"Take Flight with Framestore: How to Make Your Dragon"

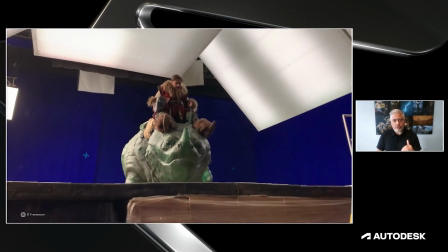1250s
The Grunkle, on the other hand, is like a digger.
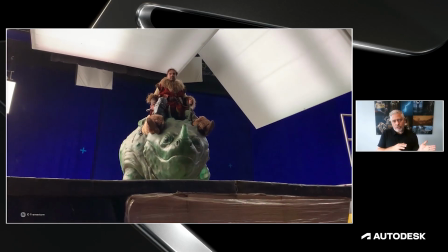1253s
And in the case of Toothless, we wanted to reduce the jittering on the body.
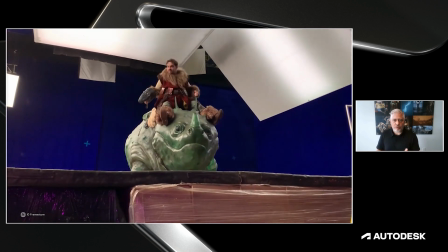1259s
But for the Grunkle, we added an extra layer of animation that would shake the gimbal and give it a funny,
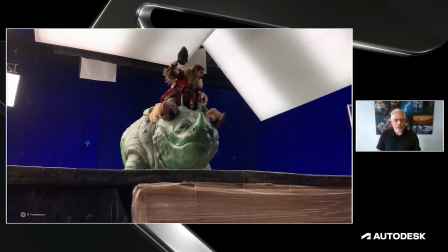1266s
bouncy movement, which was completely controllable.
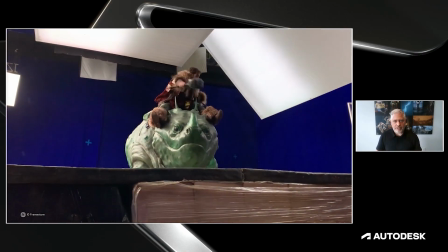1270s
So in the end, we had two spaces in the Belfast studio from which we could operate two fully complete Toothless gimbal,
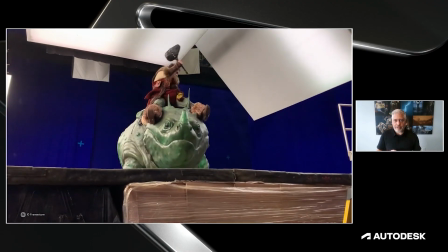1279s
one Zippleback with the two heads, one digger-like Grunkle, the Deadly Natter, and a Monstrous Nightmare.
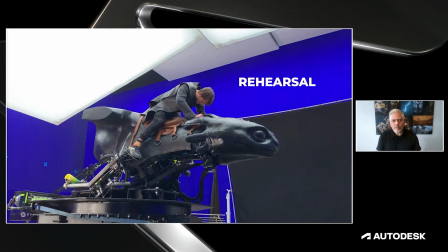1287s
So total of 5 dragons. But how does that work once we started rehearsing on set?
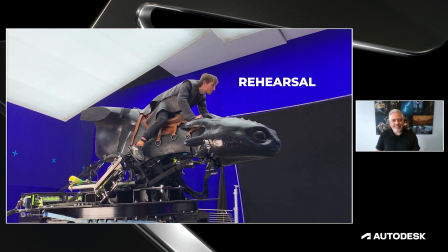1295s
How did it go on a daily basis? Well, what we found at that stage is that it's actually quite hard to use the pre-recorded files.
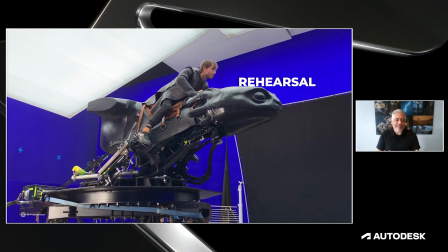1304s
Like the camera could not move as fast as the TechViz, or then the timing of the gimbal would be off,
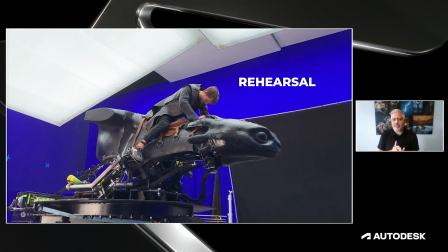1311s
or the actor would need to say his line at a very specific second and for a set amount of time in order to hit the mark.
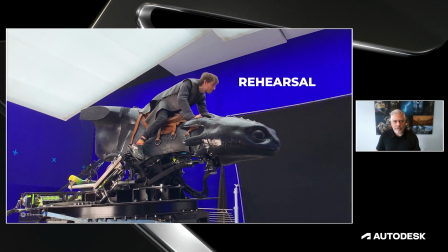1319s
It took a lot of the fluidity out, and it became quite robotic and regimented. So our best setup would be to use the pre-recorded file on the base platform only.
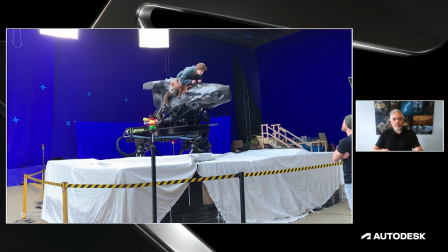1334s
This would give the nice flight cycle movement that matched our animation, but use the Waldo, the puppeteer component, for the body and the head, so that we could have it move more naturally for the actors.
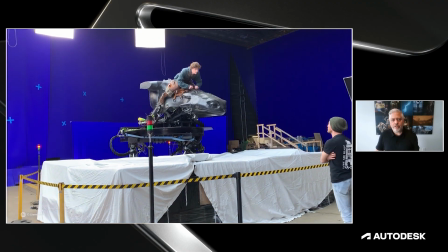1347s
And it would also provide some much needed creative space for Dean to direct the actors.
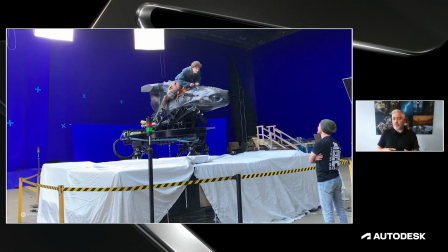1353s
For example, if Toothless needs to dive after a comment from Hiccup,
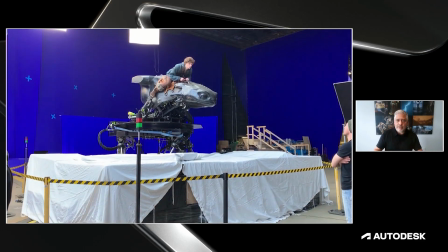1358s
then the actor could deliver his line, "Let's go, Toothless," and then the gimbal puppeteer could have him dive right after the comment.
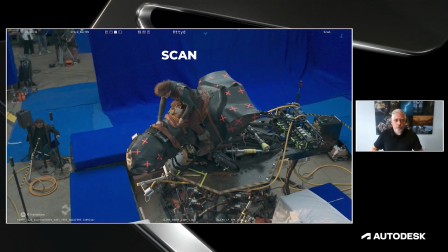1368s
So we moved forward with this approach and used only a handful of pre-recorded files.
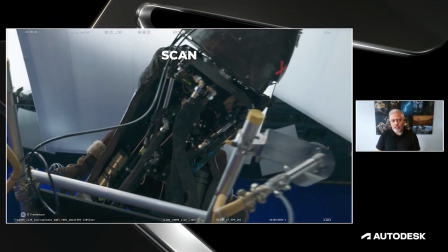1374s
So each and every one of these shots were carefully crafted by the gimbal unit.
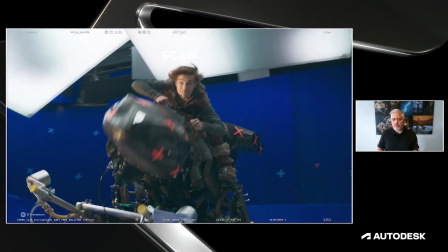1379s
This was a balancing act. We had to coordinate Framestore VFX, the FPS TechViz team, special effects,
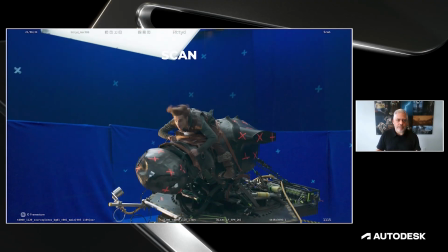1387s
the stunt departments, the props department, you name it, and get everyone speaking the same language.
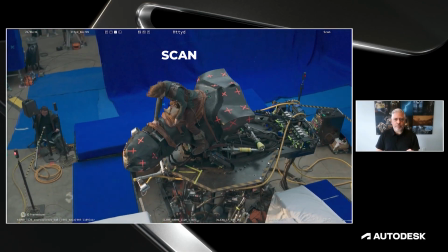1394s
And in just 3 weeks of prep and about 4 weeks of shooting,
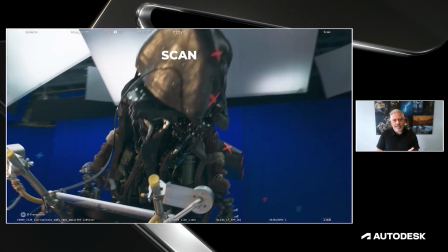1399s
we fine-tuned everything from the saddles and stirrups to the rein system,
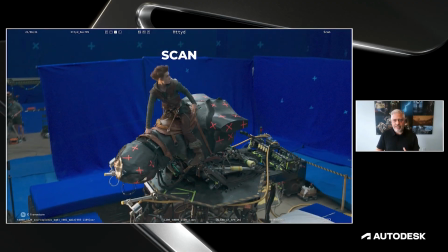1404s
even while laying out some complex camera move and lighting setups with the Sumo Sky panel.
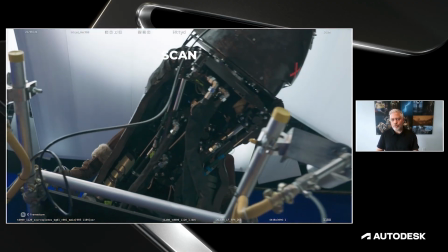1410s
And we captured close to 220 plates.
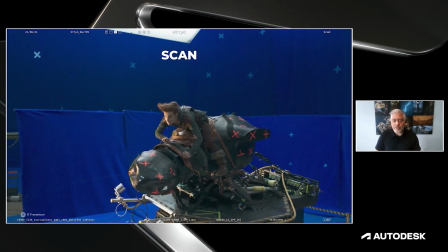1414s
Talking about plates, well, here's the plate from the same test drive shot that we've used earlier.
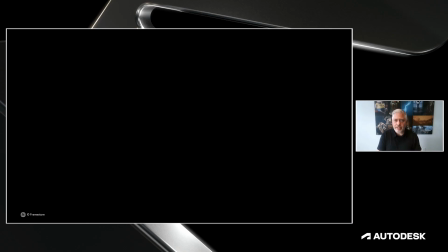1423s
That completes our part 2. So let's move out to the next part of this presentation, the VFX workflow.
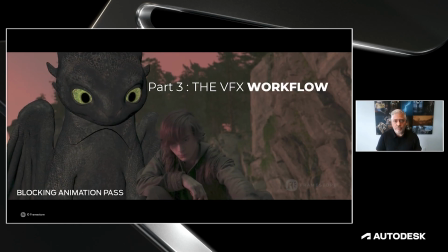1430s
Now that we have this footage, well, it's time to head back to Framestore Studio.
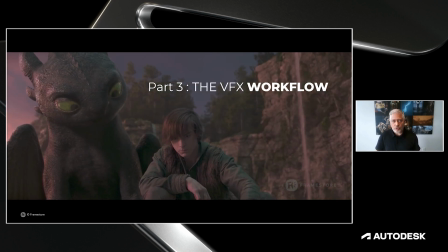1434s
And our first step was to start with FPS, the Framestore pre-production service team, but this time for a post-viz pass.
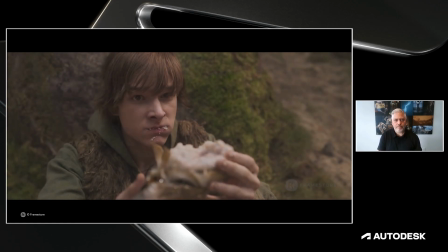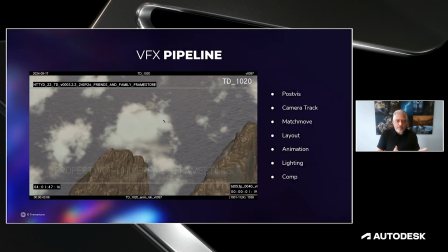1448s
So the post-viz is essentially using the pre-viz, the pre-visualization, but this time we're adding a crude extraction of the character.
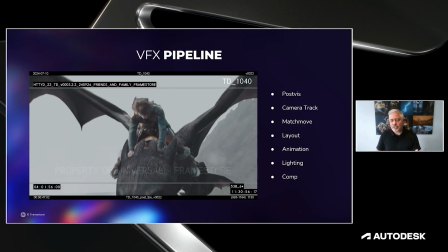1457s
So at that point, there might be some need to adjust the timing of the animated Toothless to match the performance better.
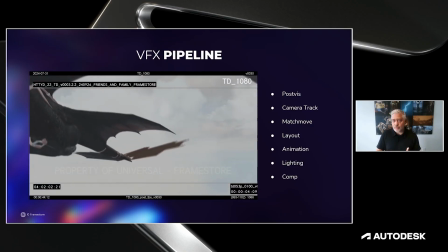1464s
There might also need some timing adjustment with the cut, so everything goes to the editing room.
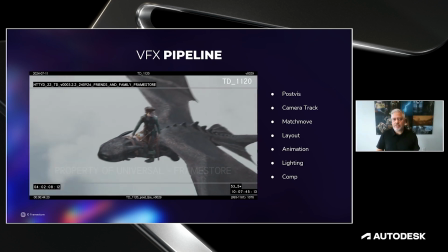1471s
And this will reshape the sequence and become our turnover cut.
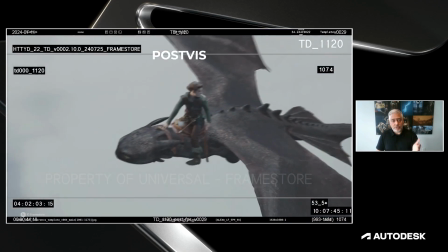1480s
So here's the post-viz from the same shot of the test-derived sequence.
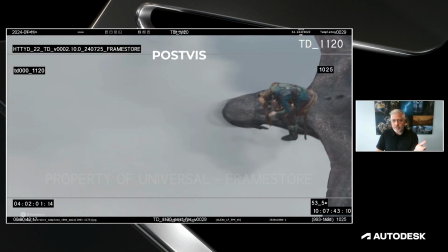1485s
At that point, we know the only thing that we're going to keep from this is Hiccup,
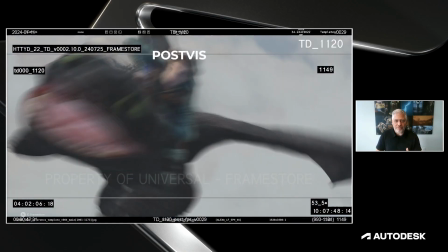1489s
which is the hero character, for those who are not familiar with the franchise, and possibly the saddle.
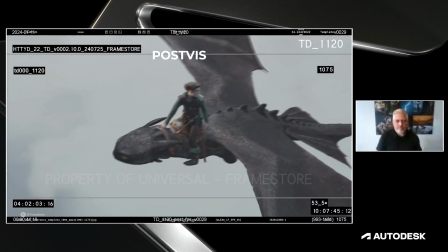1495s
While this process is underway on the Framestore VFX side,